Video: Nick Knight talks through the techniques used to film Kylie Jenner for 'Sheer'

Hello, I'm Nick Knight. I'm here with my assistant Britt, and I just want to talk to you about the lighting we used for our last shoot for V magazine, which was of Kylie Jenner.
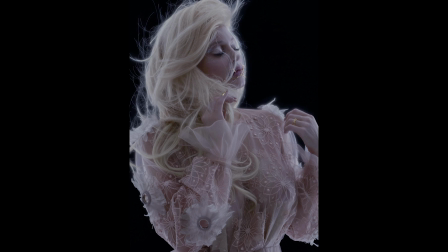It's a particularly interesting sort of light. We call it either a rim light, bounce back light, or wraparound light. It's really the light that, it's not direct light, it's a light that comes from the sort of bounce back of the wall, of the white wall which we've lit. So I'll let Britt tell you a little bit more in detail about that. Yeah, so for this lighting setup, position and distance is really important. We use flash heads and we light them into polyboards, which then bounce back against our wall, which then bounces back to the model. So because there's a lot of bouncing with the light from where it starts from the original head, it means by the time it reaches the model,
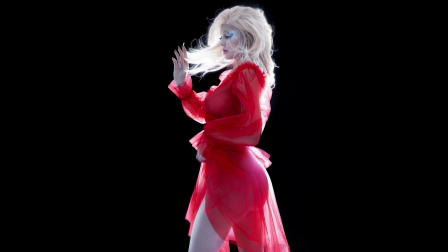it's very soft and gentle and has a very nice outline and shape of her body. It's important to make sure that she's further enough forward from the backlight so it doesn't wrap round to her face and then she gets... We're not side lighting her, that's the important thing. It's not a side light. It's you point the lights at the background wall and it's just spilled from those lights.
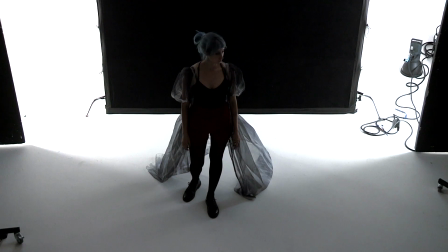So you can see that if you move the model further enough towards the camera, there's a point where she's no longer directly lit by the backlight. It literally is just a side light.
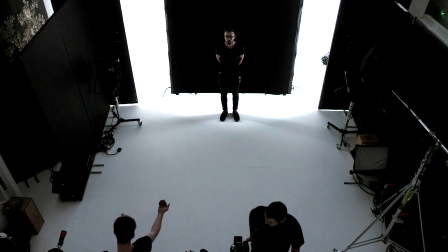And that's a good way actually that we tested it, is you have a stand-in model and then moving them ever so slightly, you quite quickly and can quite easily see where the light's hitting her. And that's also really pretty as well, because when we moved her body around,
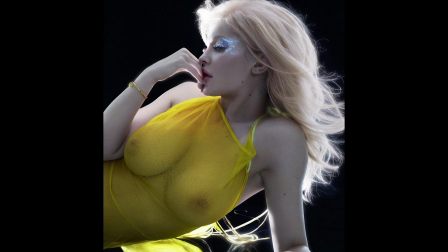it lights different shapes and then it might exaggerate more the shape of her back or more the shape of her face.
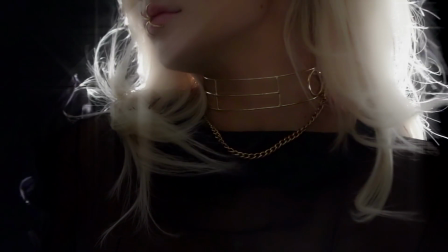So if she turns ever so slightly, you get a very nice light on her profile, or if she turns back, it gives more of a kind of cheekbone look. And yeah. The story was called Sheer because Anna Trevelyan, who was a stylist, wanted to use completely sheer clothes.
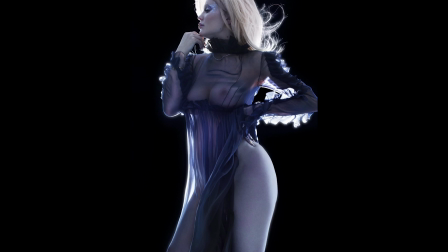So you see the shape of Kylie's body, which of course is one of the things she's very famous for, through the clothes. So it had to be a delicate light. It's actually quite a hard one to judge when you're getting it right. What we did is we sort of put,
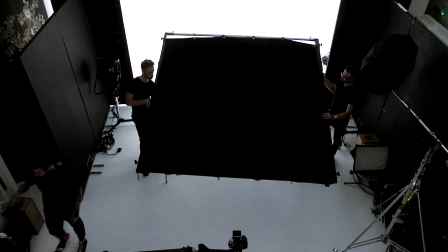as Britt just described, a light bouncing from either side of her, and then we put some black, it's like a black polyboard behind her, so she's actually against black,
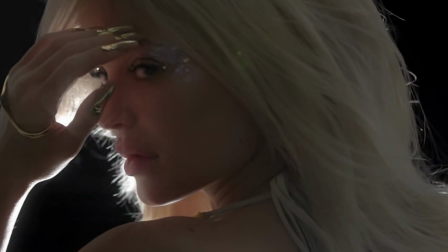so you get this very gentle white line around her. Then we asked my other assistant, Rob, to go lie on the floor, to not be seen,
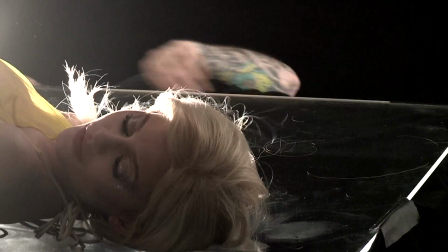and to hold a very direct light, so you're then lighting in a very strong way to go against a very gentle light, so you really even bring out even more the shape of her body. It was quite a task for Rob, because of course there's not very much to Kylie, and she's wearing a sheer dress, so he had to be very physically nimble to not appear in every photograph.
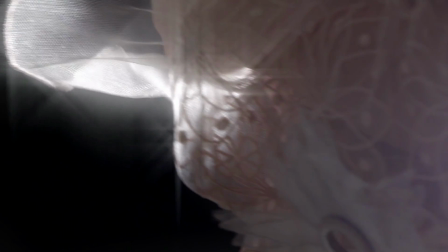Which she was quite successful with. I think the black was really nice, and especially with her light hair, and it just meant that the bounce back light that gave her this kind of outline was a lot more refined. And then with Rob's extra light, he sort of directed that in different positions as well. Yeah. So it kind of hit her head or hit different positions, and it was a nice combination.
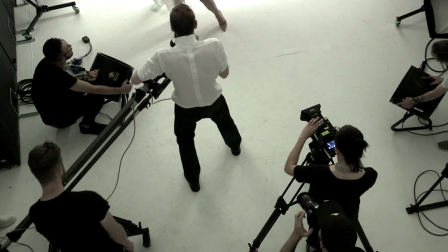And I was taking photographs. Britt, you were filming. It's a light that works just as well for film or for photography. I think one of the things that I've seen happen over the years is that people, when they think, okay, well, I'm going to do film now, they completely abandon all the lighting they just made for the stills, or they don't look at it in the same way. People tend to really overlight for film. This lighting is the same. I've been filming every shoot I've done since the 1980s, and part of it is you can see that all the still lighting I use works just as well for film. So Britt was filming at my side. And it was really beautiful. I was filming quite close in, and when you were just profiling her face or a particular part of her body,
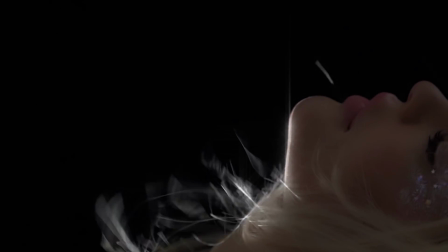you then had this very soft, gentle sort of halo around her, which then on against the black as well,
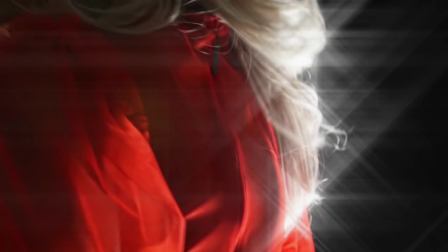all was very, very beautiful. Yeah. It's a lighting setup I've used a few times. It's always tricky.
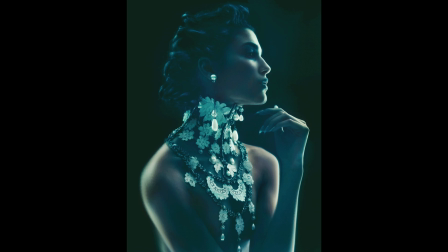I think the first time I used it was for Christian Dior, way back in 1998 or 1997, for one of the first campaigns I did with John. Then I used it for Kate Moss, for another magazine.
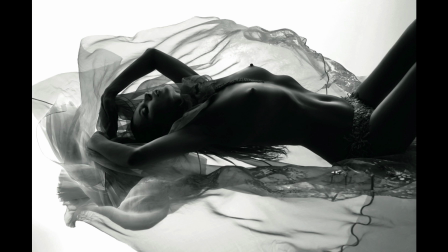It's a beautiful light if you get it right. The weird thing is seeing it first of all, because when you first do it, it's nothing. It doesn't look like anything. There's no direct light. And what's also happening, of course, is you have the light that's spilling from the background, but then you have the white floor of the studio, and that provides actually the light you see her in. But it's all very subtle and very gentle.
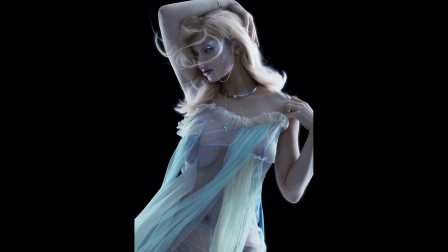And I think that's particularly nice for this story, because as you said earlier, with the sheer clothes, we didn't want to give them too much of a harsh lighting to them. It was actually their softness and their gentleness and the texture of them that meant they just moved very elegantly,
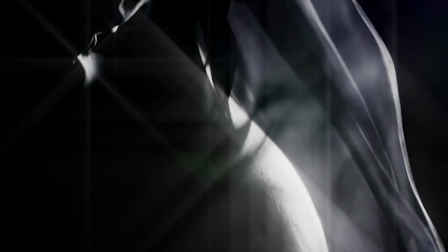and when we use wind machines, so I think the ambient light was really helpful for making them look beautiful. So one of the important things to try and do with this lighting is to keep your camera position quite not too exaggerated, not too far up or too far down. You tend to lose it then. It is actually quite a hard lighting to work with because it's quite subtle.
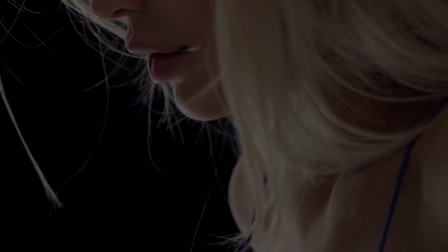And if you take your camera high up and start looking down, you'll get a very different feeling on her.
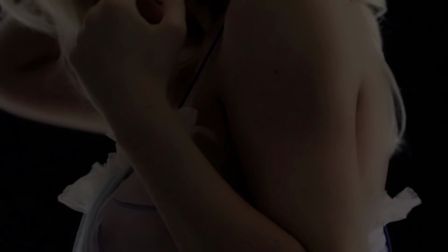If you take it low down and start looking up, you'll get a different feeling. So it's actually, the camera ends up being quite straight onto her, and you move her much more, move the model much more.
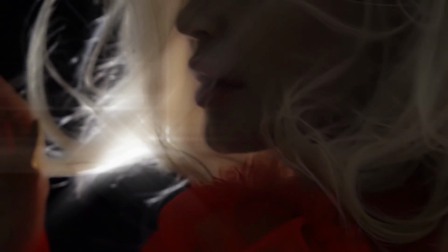But otherwise, it's an exciting light to use because it's such a delicate light, and such a sort of nothingy light. I think it was also really nice to see Kylie in that lighting, especially with the clothes and the hair and makeup.
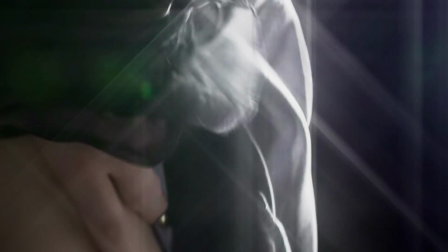It was a lot more pared down and made her feel a lot more womanly and soft and gentle.
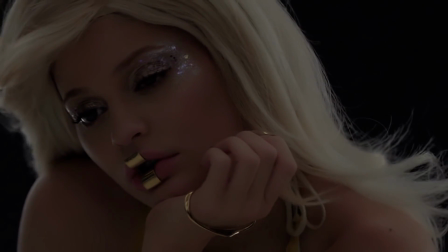It's about showing her as a person, less of an image. Lisa Eldridge wanted to do no makeup at all, but then we got her on set actually,
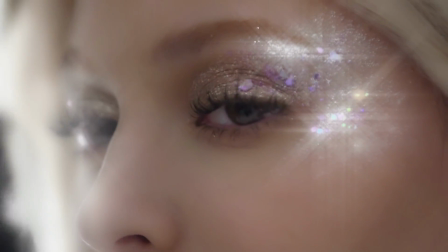putting a few little sort of sparkly stars around her eyes just looked so beautiful, it was hard to resist. But I think it was an interesting way of working, especially for Kylie, who is normally represented much more in a hard light, much more sort of up front, if you want. So to sort of knock it back and make it very sort of super delicate was quite exciting.